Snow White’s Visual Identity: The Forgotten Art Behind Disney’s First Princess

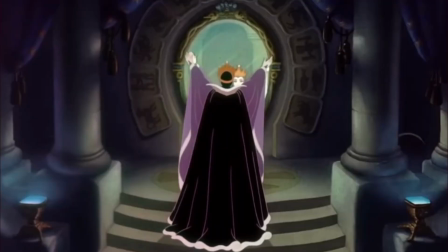And for its characters,
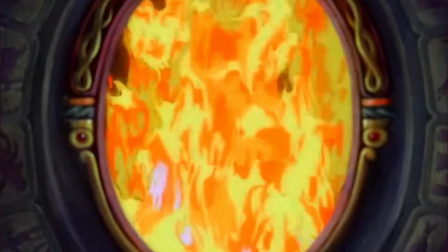Romanticism and Art Nouveau heavily influenced the film's artistic approach, particularly the portrayal of its central characters.
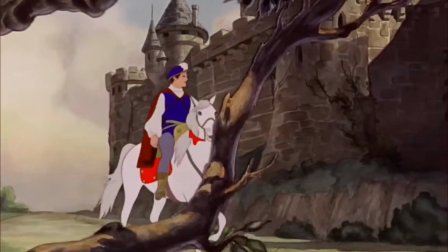The film's artistic choices blend the soft elegance of romantic portraiture with the flowing decorative qualities of Art Nouveau,
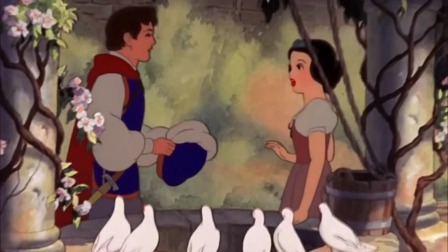creating a timeless and visually enchanting heroine.
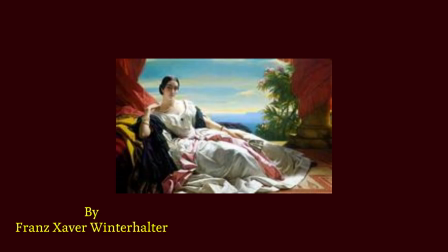Romantic portraiture idealized its subjects, portraying them with delicate features,
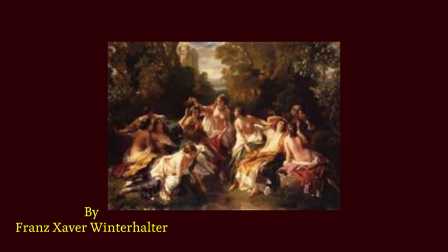flowing hair, and luminous skin to evoke innocence and purity.
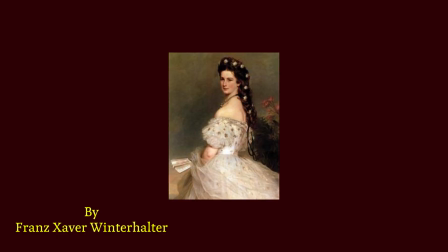Franz Winterhalter, known for his portraits of European royalty, captured grace and dreamlike beauty,
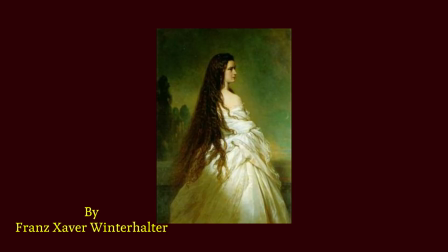qualities imitated in Snow White's gentle expression, soft curls,
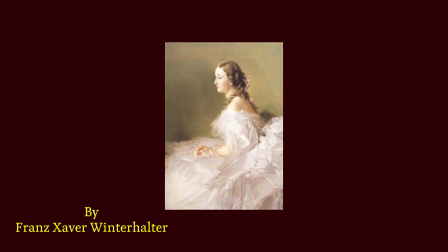and effortless movements, embodying the ethereal charm of romantic art.
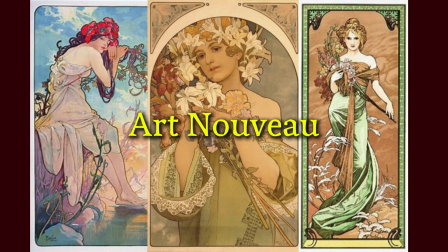Alongside Romanticism, Art Nouveau's influence is equally evident in Snow White's design.
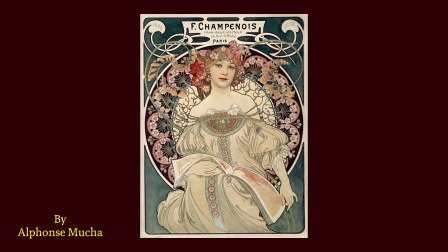Emerging in the late 19th century, Art Nouveau was characterized by flowing organic lines, intricate detailing,
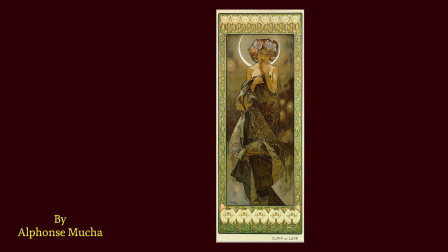and a deep connection to nature, drawing inspiration from plants, flowers, and human form.
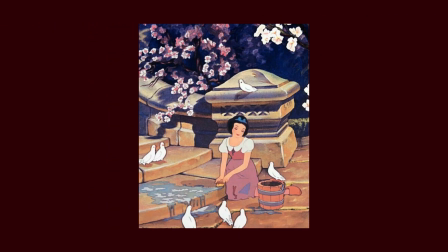Snow White's graceful silhouette, stylized hair, and dress reflect this aesthetic,
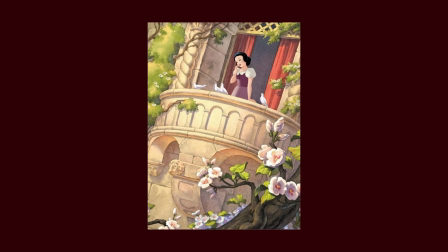echoing the work of Alphonse Mucha, whose figures were often surrounded by swirling patterns and delicate embellishments.
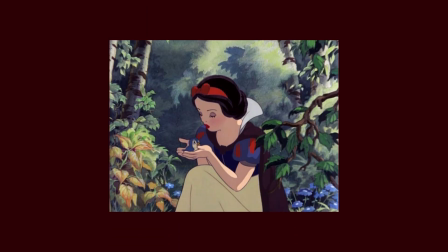The enchanted forest surrounding Snow White further reinforces Art Nouveau's fascination with nature,
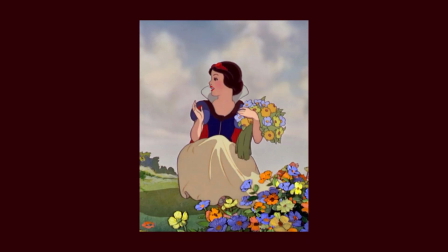making the landscape feel alive, almost as if it were a natural extension of the heroine herself.
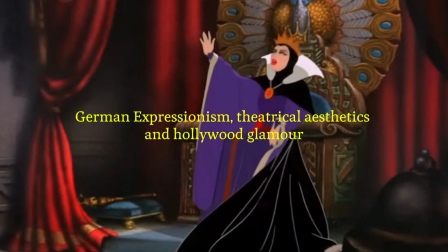The Evil Queen is a striking blend of German Expressionism, theatrical aesthetics,
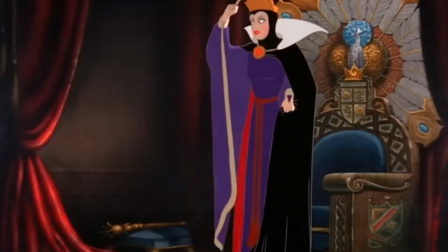and early Hollywood glamour, making her one of animation's most visually compelling villains.
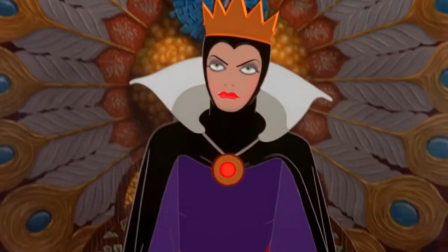Her presence is imposing, elegant, and chilling, drawing from silent film actresses,
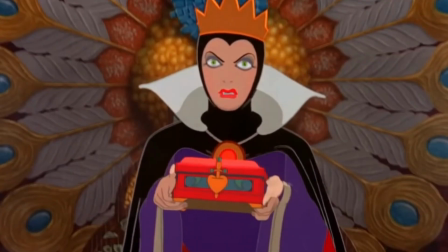dramatic lighting techniques, and stage-inspired costume design.
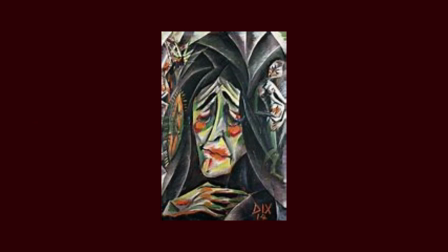German Expressionism, a movement from the 1910s and 1920s, was known for high contrast lighting, sharp angular forms, and exaggerated emotional expressions.
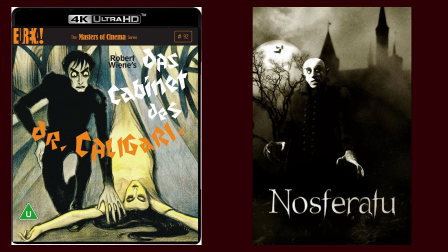Films like The Cabinet of Dr. Caligari and Nosferatu used elongated shadows, stark lighting,
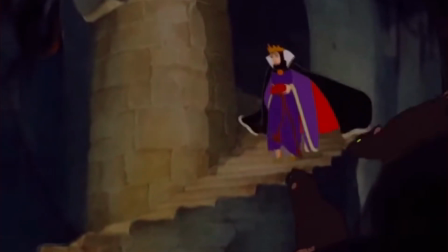and distorted architecture to evoke unease, techniques later adopted by Hollywood horror and suspense films.
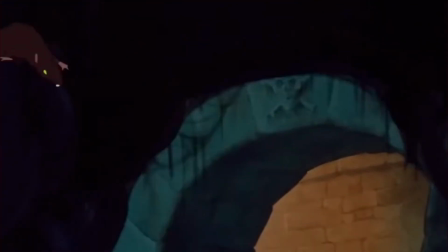The Queen's Castle reflects this influence, with towering arches,
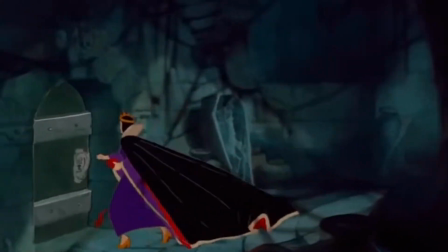jagged staircases, and eerie shadows that create a sense of cold, oppressive grandeur.
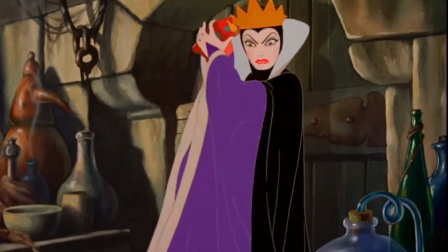The Queen herself embodies these expressionist aesthetics, with high cheekbones,
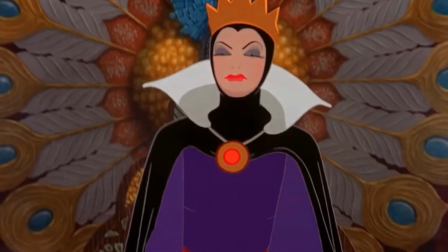severe facial structures, her eyebrows and lips, and a sharply defined costume, reinforcing her menace.
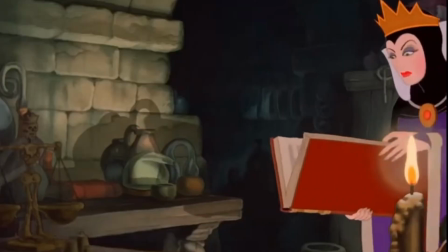Her costume reflects theatrical traditions, particularly in its strong angular shapes and dramatic contrasts.
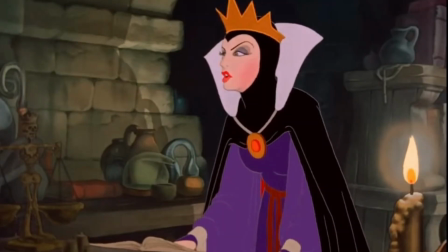The high collar, flowing cape, and black and purple palette resembles the stage costumes of opera and classical theater,
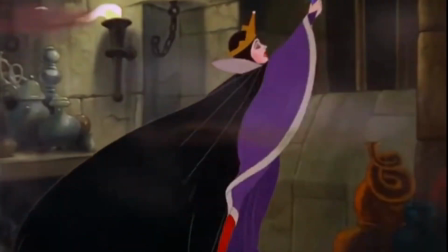heightening her commanding presence. The most expressionist moment in the film is the Queen's transformation.
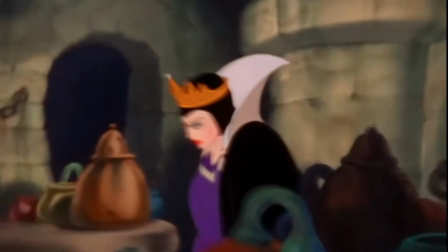This sequence features distorted perspectives, flashing lightning, and exaggerated movements reminiscent of early horror films.
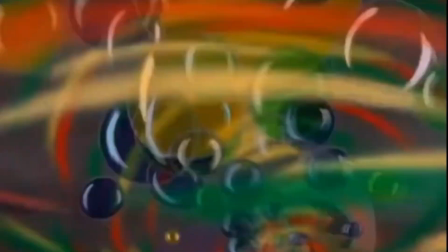As she hunches and twists beneath her cloak,
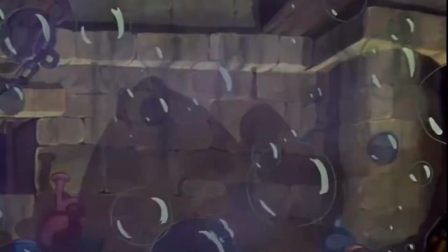her physicality mirrors expressionist actors who externalized inner torment through exaggerated body language.
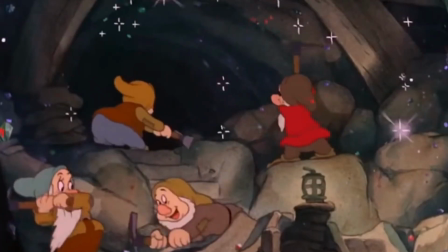Also, it reminds me of The Scream. The design of the little men blends caricature, folk art, and theatrical comedy.
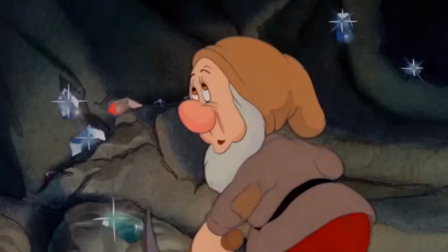Their rounded forms, exaggerated expressions, and distinct silhouettes make them instantly recognizable,
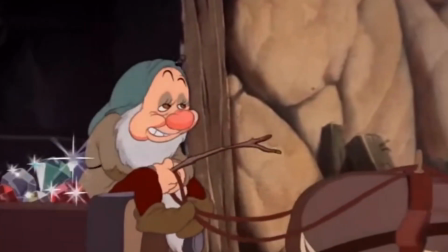complementing their individual personalities and playful charm.
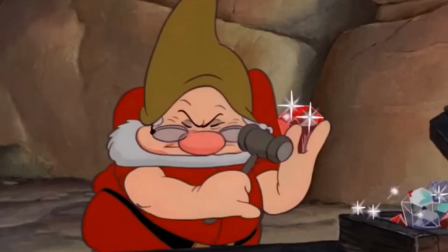Caricature, the art of exaggerating features for comic or expressive effect, plays a role in their designs.
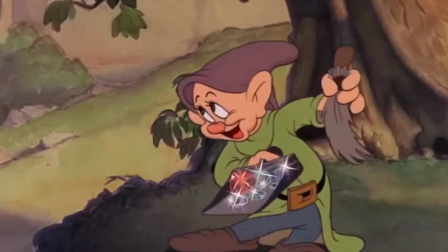They have expressive eyes and body movements, making them feel whimsical and approachable.